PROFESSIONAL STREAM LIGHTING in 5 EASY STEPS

everyone, Cassie Man here, and today I'm going to teach you how to get good lighting on your streams in 5 easy steps.
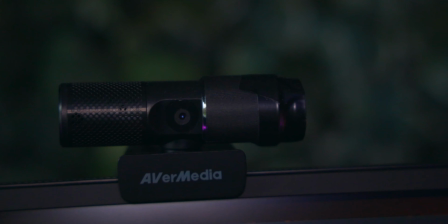0:05 Let's go. A lot of people say that lighting is more important than the camera that you use. After all, the way that a camera works is how much light gets onto the sensor. But we're not going to be talking about camera stuff today, we're exclusively going to be talking about lighting.
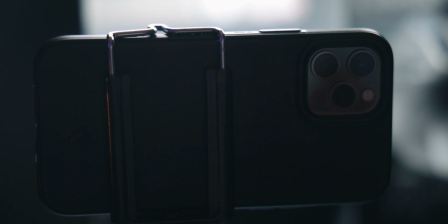0:19 These tips are going to help you whether you're using a webcam, a phone, or a DSLR or mirrorless camera. First things first, you need some lights. There's a lot of really good options that you can find on Amazon. I'll put some affiliate links down below if you're looking to get some new lights, but for now we're just going to use what I have here in my studio.
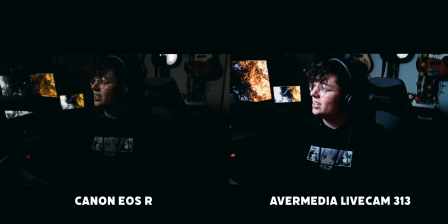0:36 Now the first light is going to be your key light. This is usually the biggest and brightest source of light that you have. For me, I'm using a GVM 800D with a softbox and a honeycomb grid on front. I highly recommend using something with diffusion on it because that's going to make your light softer and wrap around your face better. So, tip number 1. Put your key light at a 45-degree angle from your face. Mess around with the placement a little bit, but the biggest thing is that you want the light to provide some contrast on your face. There's also a technique called Rembrandt lighting, which kind of creates a little triangle under your eye due to the shadows from your nose. If you can achieve that, you're in perfect condition. Step number 2, you're gonna use a fill light, which is usually smaller.
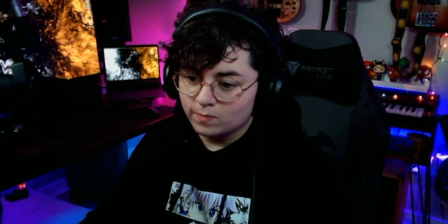1:14 I like to use a fill light so that my viewers can see more of my face. This makes it easier for my viewers to connect with me and they can see my facial expressions better. Tip number 3 is to use a hair light. This can also be called a backlight, kicker light, a bunch of different things, and there's a variety of ways that you can accomplish this.
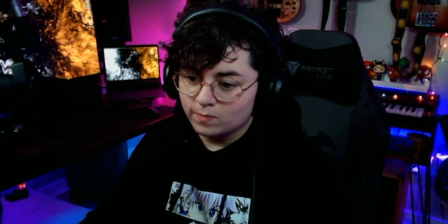1:30 Typically in cinematography or photography, hair light will be up high and pointing back at your head. What this does is creates depth in your image and separates you from your background. Another way to do this is to use various RGB lights or ambient lighting in your room.
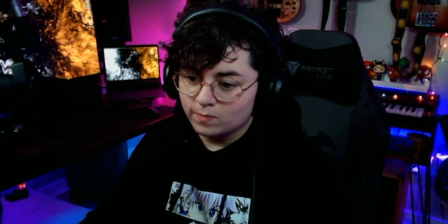1:45 I recommend using colors that are opposite from your face, such as purple or blue. Things like red and orange really blend in more with your skin, and so you're not going to get the contrast that you're looking for. But take that information with a grain of salt. If it fits with your branding and that's what you're looking for, go ahead.
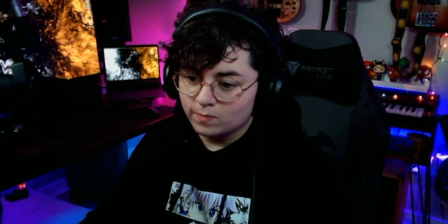2:01 Tip number 4 is to have your camera either straight on or on the opposite side of your key light. This is also called shooting short side. You have the darkest part of your face closest to the camera. This is again going to create more depth and more contrast in your image. Hey, if you made it to this point in the video, I'd really appreciate it if you left a like.
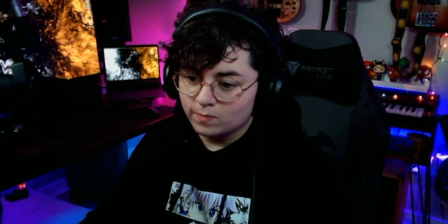2:18 And while you're at it, you may as well hit subscribe and maybe leave a comment down below telling me what you ate for lunch today. Thanks, I appreciate you. Now that you have everything set in place, it's time for tip number 5. Now you're going to want to adjust your camera or webcam settings accordingly.
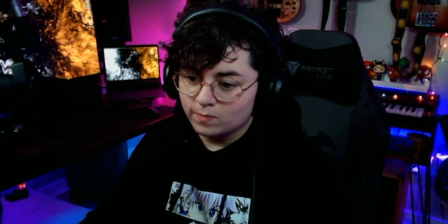2:31 I highly recommend using as many manual settings as you can. Make sure to download any software that comes along with your webcam so you can access these settings. This will allow you to adjust the exposure and the intensity of the light that your camera is picking up. Here's a difference of my webcam on auto settings, and here's the same webcam with manual settings. Now you can really see how much of a difference that makes when it comes to adjusting how your camera looks on stream. I'm gonna give you a little bonus tip. If you have glasses like me, you might notice that sometimes you can see your light source in your glasses.
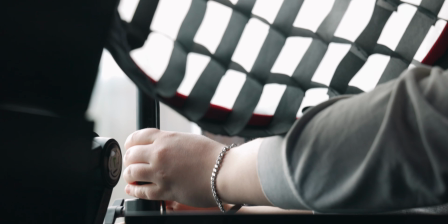3:01 If you want to get glare out of your glasses, raise your light up higher and point it down towards you. Even in this setting, depending on where my head is tilted, you can still see it. If my head is up like this, you can see the light in my glasses. But if I put my head down, then it's not there anymore. And there you go, now we have perfect stream lighting in just 5 simple steps. If you have any more questions about this or want to chat live, I stream on Twitch a couple times a week. Actually, I'm probably live right now. twitch.tv/CassLman. Now, after following all these tips, if you're still not happy with how your webcam looks, maybe it's time to upgrade to a cam link and a camera.
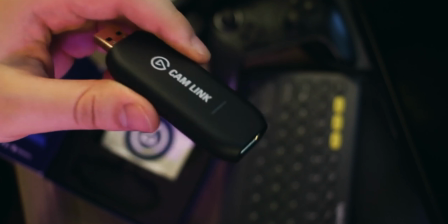3:34 If you're unsure of how the cam link works, I made a video comparing it to a cheaper cam link and gave my honest thoughts on whether it was worth it or not. You can watch that video next. Alright folks, that's all there is for this one. Have a good day.